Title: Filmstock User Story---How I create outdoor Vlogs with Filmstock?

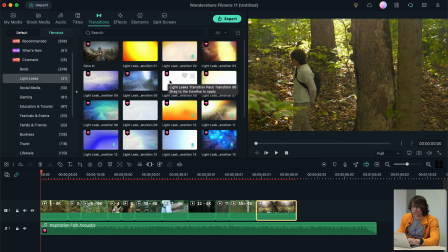247s
So this was also some warmer looking footage that I shot in the golden hour. So I think I'll pick one of these warmer colored transitions, light leak transitions, and see how that looks.
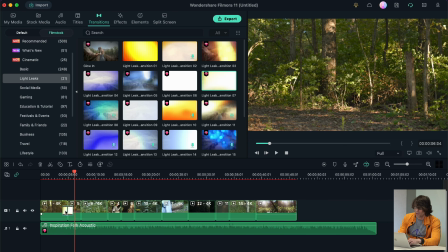262s
Maybe something a little bit faster. Nice. Now I'll shorten these as well because they're short clips and I don't want the whole clip to be the transition.
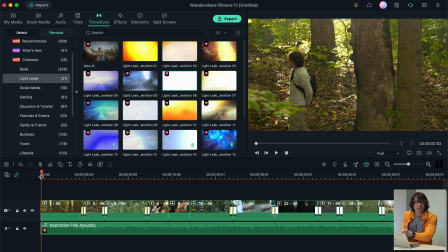Another thing that I find makes these transitions really effective and sells the effect
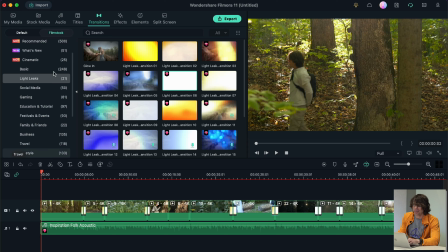297s
is to add some sound effects at the time that the transition's happening. So I can find some sound effects by going into the audio tab.
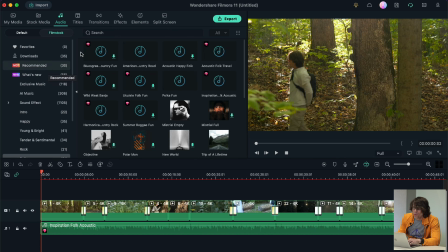305s
And let's say that I'm looking for, I don't know, like a whoosh sound or something. So I can just type whoosh. We've got all these different whoosh sound effects.
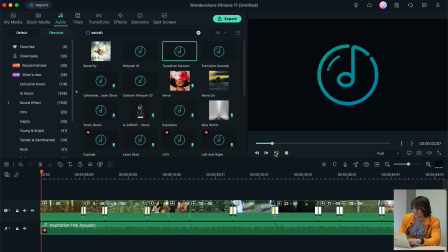319s
So transition swoosh. Ooh, that's cool. What's this one like? I like that one.
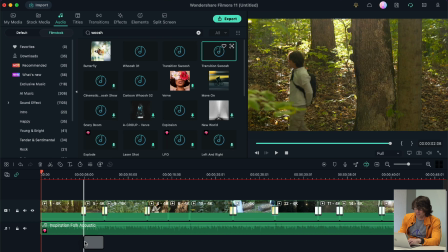330s
So I'm going to just drag that sound down into the timeline.
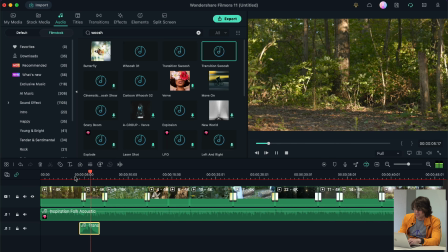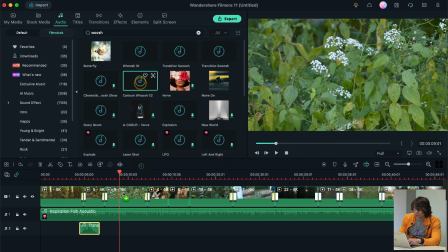341s
Maybe I can add some different whooshes to mix it up a little bit. Nice.
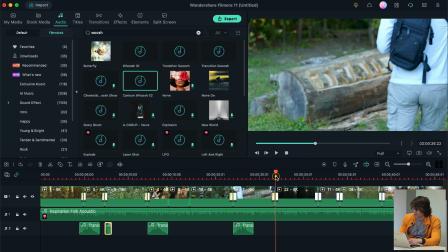354s
I'm just copying and pasting those underneath the transitions. It could not be easier than this. Cool, huh? Now I think we've got a pretty complete sequence here, and the last thing that I think it might need is just a title.
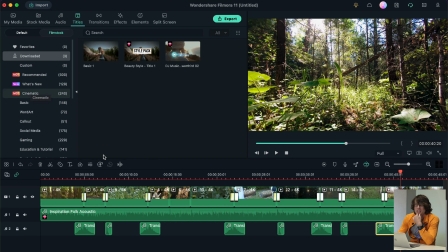368s
So let's browse through the title library and see what we can find here. So for me, a go-to title is, you find it under the Lifestyle tab, and it's called Beauty Style.
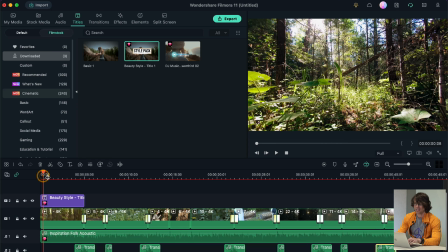377s
It may not sound like something that would suit a forest adventure, but it's got these nice brown colors that make it look really nice.
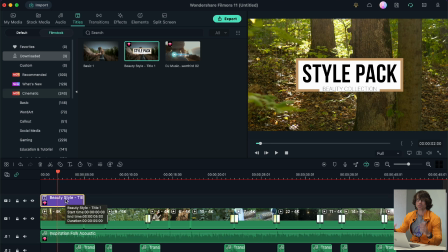386s
It blends in well with trees and foliage scenery. So with that title selected, I will go into the Edit tab, and there I can make adjustments to the title.
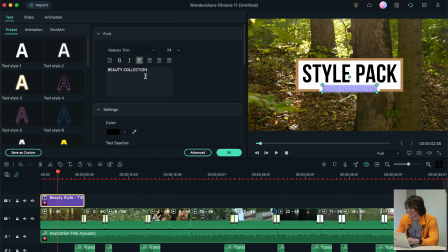397s
So I don't want it to say Style Pack Beauty Collection. I'm going to make it say, I don't know, Forest Photography Adventure. Ooh, that sounds very compelling.
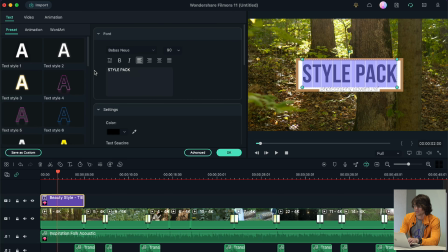Now I can go into the video section and scale that up so that it's basically the whole screen.
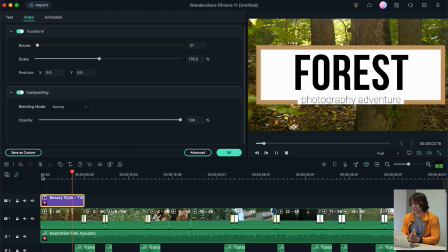425s
So this looks cool, it plays through well, it's got this animation effect, but you know, I'm making a video that I want to look like nobody else's video, and anyone could use this title.
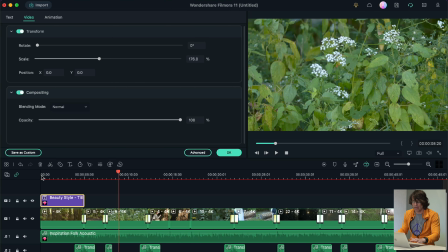433s
And what's great about Filmora is not only does it have these easy to use pre-made video assets, but it also gives you lots of options to go in and customize them and make them your own.
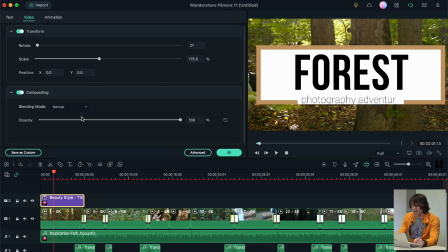442s
So for example, I can go into the video tab of the title and change the blending mode to, let's change it to screen. And now you can see that in the black text part here, you're seeing the video behind the title overlay.
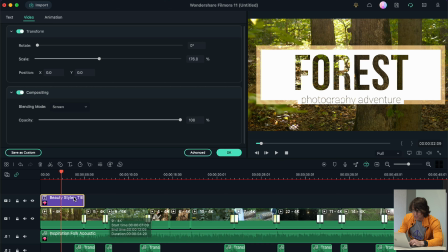461s
I think that's a cool effect. And then another thing I might do is maybe just copy the title and paste it on top of itself.
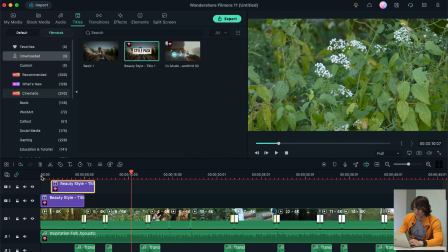472s
So now they both have the screen overlay.
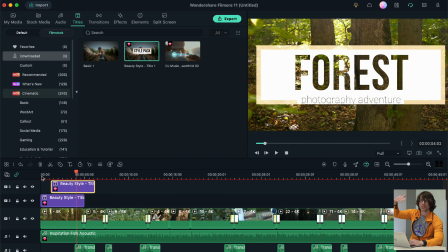477s
And you can see the video effect duplicating itself on top of itself. So I think that's interesting. And then I may stretch that last title out so that it goes over the top of a couple sequences.